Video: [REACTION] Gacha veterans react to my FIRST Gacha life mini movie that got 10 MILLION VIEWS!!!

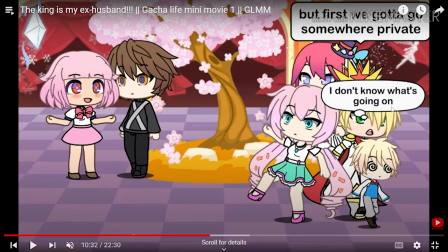(16:10)
I don't know what's going on, same.
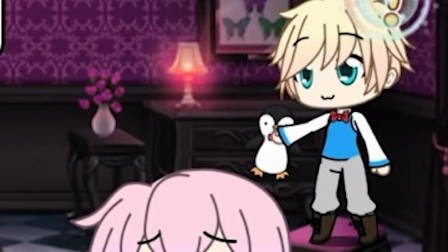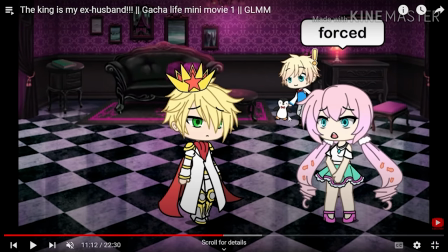(16:22)
Look at look at me adding details in the background. He went, he was like right next to Sakura and he took a penguin.
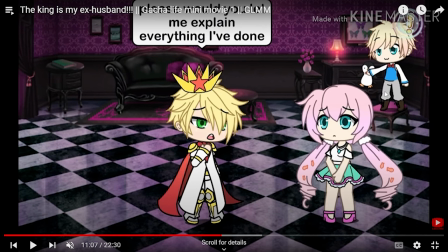(16:30)
Like the effort and the love that went into it. I know right. The long... You should have watched it.
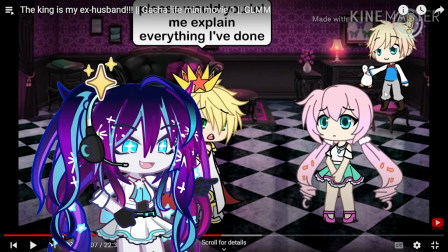(16:34)
Yeah, more people should have watched it. Just, just 8 million. It should have gotten a billion.
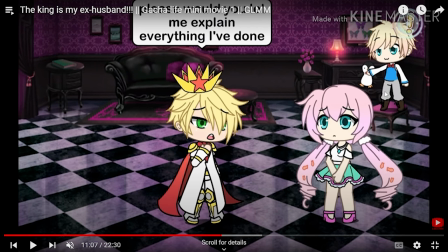(16:41)
Literally, why is it 8, 8.5 million only? Yeah, man, why is the audience lacking so much?
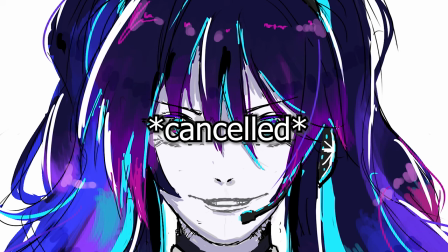(16:48)
Ungrateful, that's the error. Cancelled. Uh-oh. Backstory time.
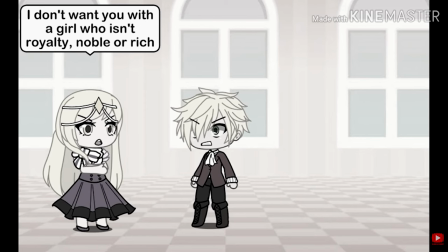(16:55)
Flashback, I had to add the word flashback.
I don't want you with a girl who isn't royalty, noble or rich.
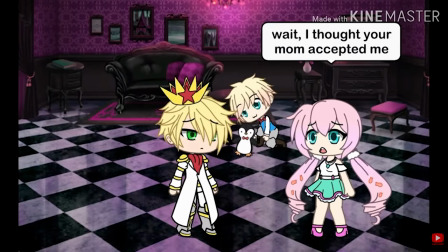(17:01) That's absurd.
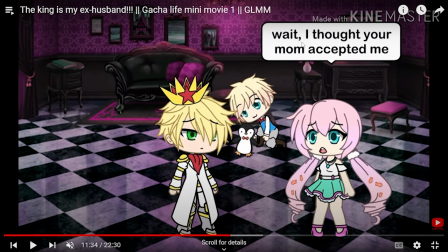(17:03)
see this is a plot twist because in the other my boss is my ex-husband movies the guy just divorces her because he lost feelings or something
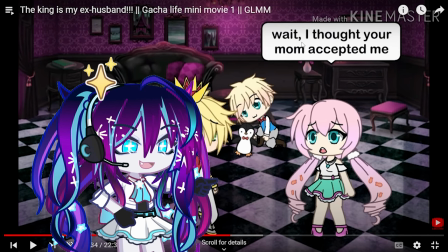(17:12)
but i wanted a plot he still loved her but he was forced i wanted true love it's tragic yes i could never write a turkey like
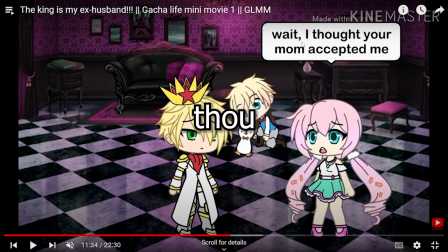(17:20)
this i know right why can't thou writing thou yes i know
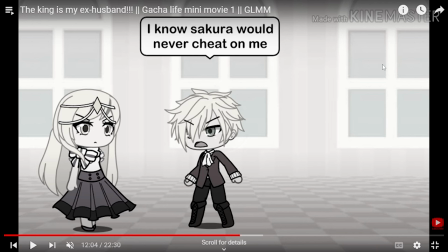(17:25)
it's like i would never cheat oh now i remember why i added this it's not in the pre boss is my ex-husband movies they didn't lose feelings for her they thought the girl was cheating on them they didn't even look for evidence they didn't even second doubt the fact that the girl cheated on them
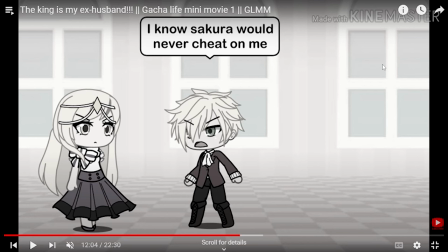(17:42)
they just went for divorce oh i remember this now so that is um from obviously you know the black girl with the very heavy lipstick for that character that's just thirsty for the main guy unbelievable so that's why
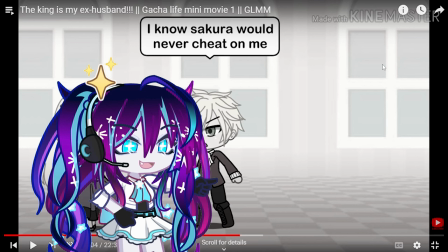(17:58)
i wanted a guy a man that would not believe someone so easily a man that would not uh doubt his wife at all
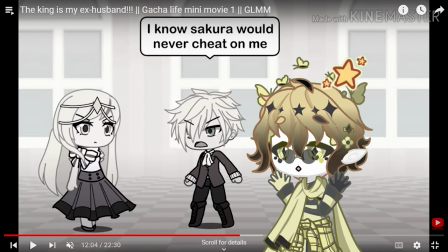(18:08)
that's what i wanted and that's what you did yes while making a
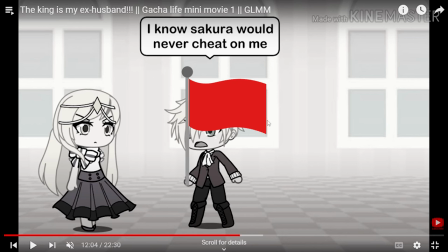(18:13)
while making a few red flag stuff along the way but that's fine it was one red flag
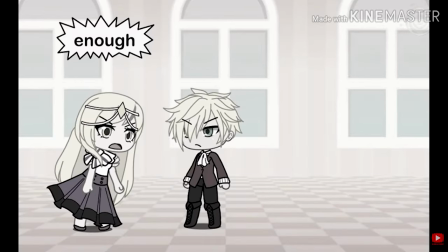(18:17)
to be like seven are you blind it's obviously for a job enough i
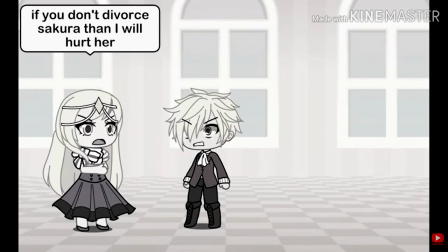(18:23)
never thought it'd come to this if you don't know sakura oh my god
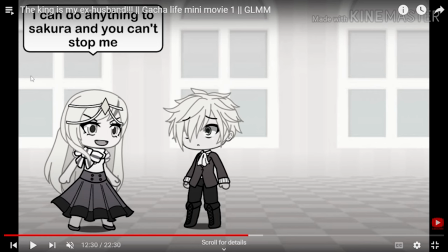(18:28)
okay okay sisters covered ruined everything oh my god a new audience member
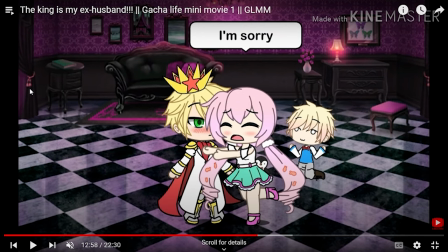(18:33)
so i think another thing i was annoyed with the girls was they just did not get back with the guy that he saw even though that's a good thing so i just made her accept him really easily red flags together That's so perfect.
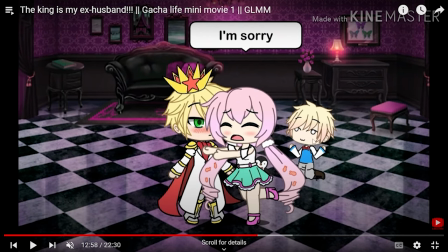(18:49)
Oh, look at the kid in the back. Look at Soda. What about you? Look at his face. Oh, he knows his sister is gonna be created.
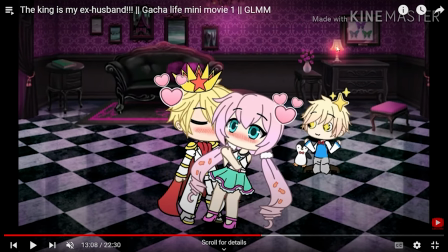(19:03)
Ew. What is his face? It's a bad poo.
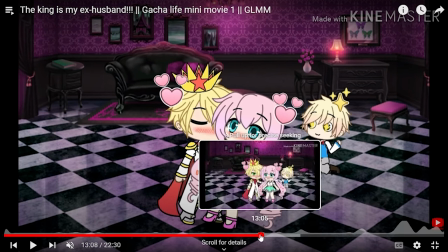(19:08)
Ew, why is he so interesting? No, no, no, it's the other face.
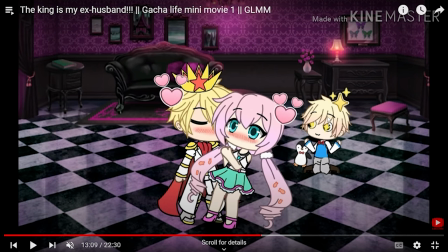(19:17)
why did he scoot across the floor a little bit um he's just that excited he got a father phone now
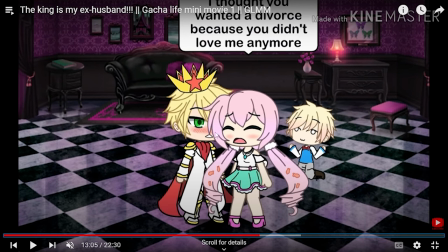(19:25)
oh yeah the gacha life kiss do you know how they kiss of course just making them melt disappear.
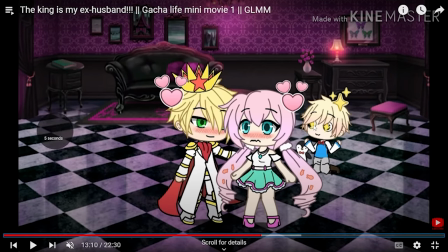(19:30)
Yep, that's just so. Kaboom. I hate the kid. I hate the kid so much. I'm gonna spoil it. Why do you hate the kid? I don't like him. Look at his face.
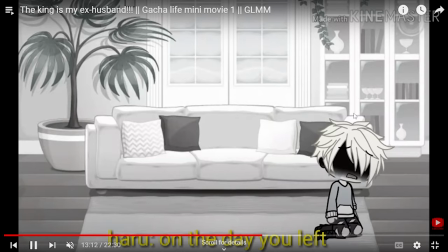(19:41)
Everyone in the audience loves him.
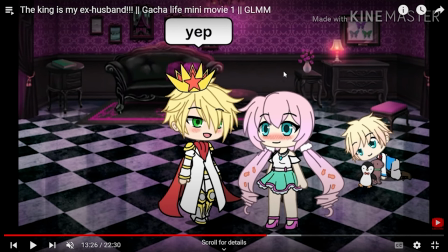(19:42)
You know, I really wanted him to tell her that he was going to take her back in five years, but I thought I wanted a plot twist, right? So that's why I just made him not tell her. But now I'm really regretting it. For the sake of a plot twist.
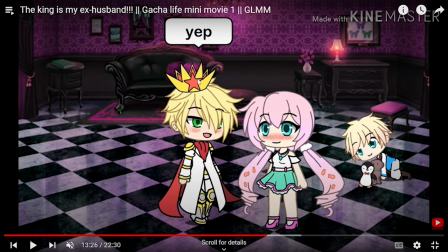(19:56)
He is just a red flag. Hey look he's even wearing red in his crown. The flag is on his back. Oh my god. And she is a green flag I guess? I don't know. Or pink furb naive flag.
I guess you are his father.
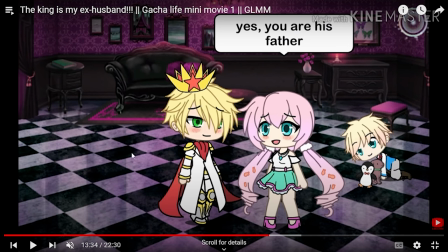(20:16)
I mean the blonde hair kind of. They get in the way.